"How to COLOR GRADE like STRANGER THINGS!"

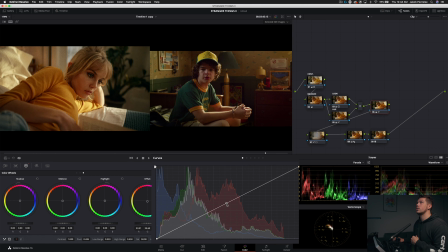(13:00)
And let's do one more thing with the exposure here. Grab a point in the middle and kind of pull down on this. Let's see where it sits best. I leave it right here and then a point. Actually, let's go ahead and we'll click these three dots right here and check editable splines.
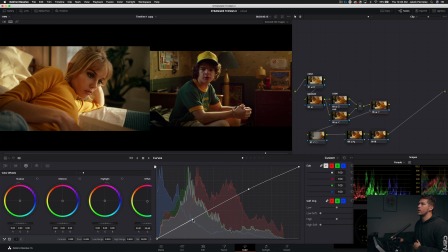(13:15)
And then whenever we check this lower point here, it's going to give us this little dot, which we can pull. And that's just going to help us kind of crush these shadows. I want it to be subtle. I'm actually going to delete that point there. We're going to start this over. And that's looking pretty good.
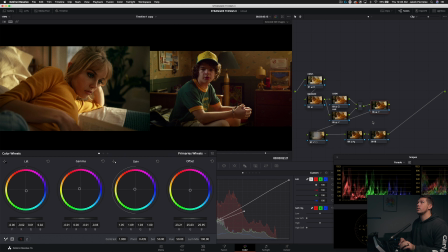(13:33)
Kind of pull this down back towards blue or green and then balance it out with more orange in the midtones.
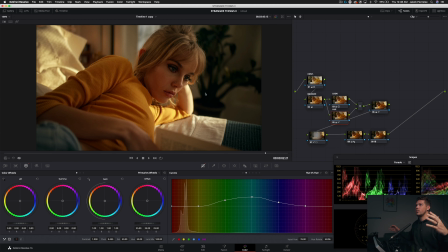(13:40)
I think we got it pretty close. And again, I want to reiterate, this is just a DNA. This is something we can apply to several shots. This is not meant to be something that matches 100%. And the reason I'm doing that in this tutorial is because that's how we would do it in a real world application. If a client requests a certain look, this is how I would go about taking that request and figuring out what makes that look so unique and then how to re-implement it with my own flair on just about any shot.
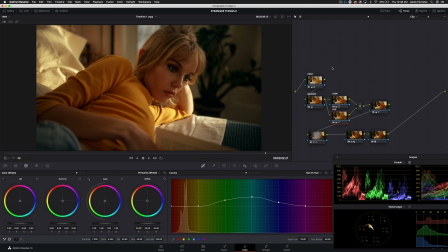(14:01)
And I know exactly from the ground up what it took to build that look. So I know where to go in and make any changes. So lastly, let's go in step by step and see what each node has done in this look recreation process.
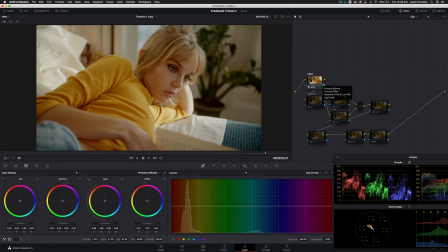(14:10)
So here we have our flat image and we just kind of fixed our exposure and then added some contrast and saturation.
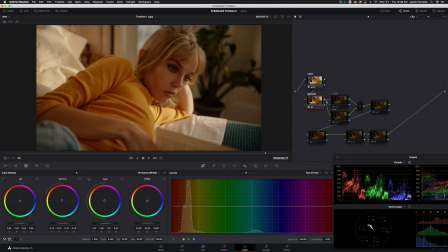(14:15)
And then in our balance node, we've got pretty heavy with this. I'm not always gonna be this heavy with my balancing node early on, but in this case, you know, we had what we needed, so we just kind of built off of it. And then we have our look node where mainly we just balanced out the highlights, then our hues.
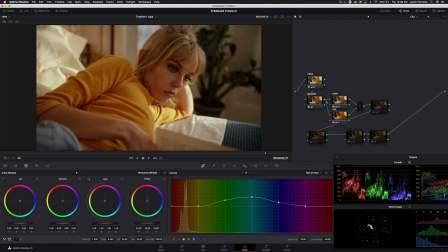(14:29)
It's a very subtle thing we did here, but a lot of it was just taking that blue blanket and making it feel a little more green and earthy, which you can find across all of Stranger Things. Then we kind of further refined this look here in our look adjustment. And then we added this vignette here that really brought our actress out.
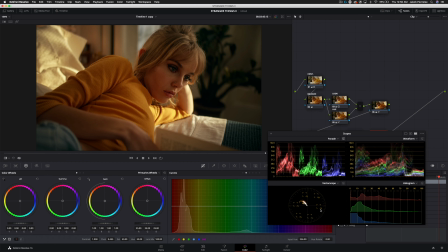(14:42)
Then we just added sharpening and grain. And again, this just goes to show you don't need to overcomplicate things. You don't need to have 100 nodes to get a professional creative look. All right, that's a wrap for me, guys. I hope you enjoyed this video. If you did, please be sure to send this to all your friends. I'd super appreciate it if you left a like on this video, subscribe to my channel, and then leave a comment letting me know what kind of videos you want to see next. That's it for me, and I will see you guys in the next video.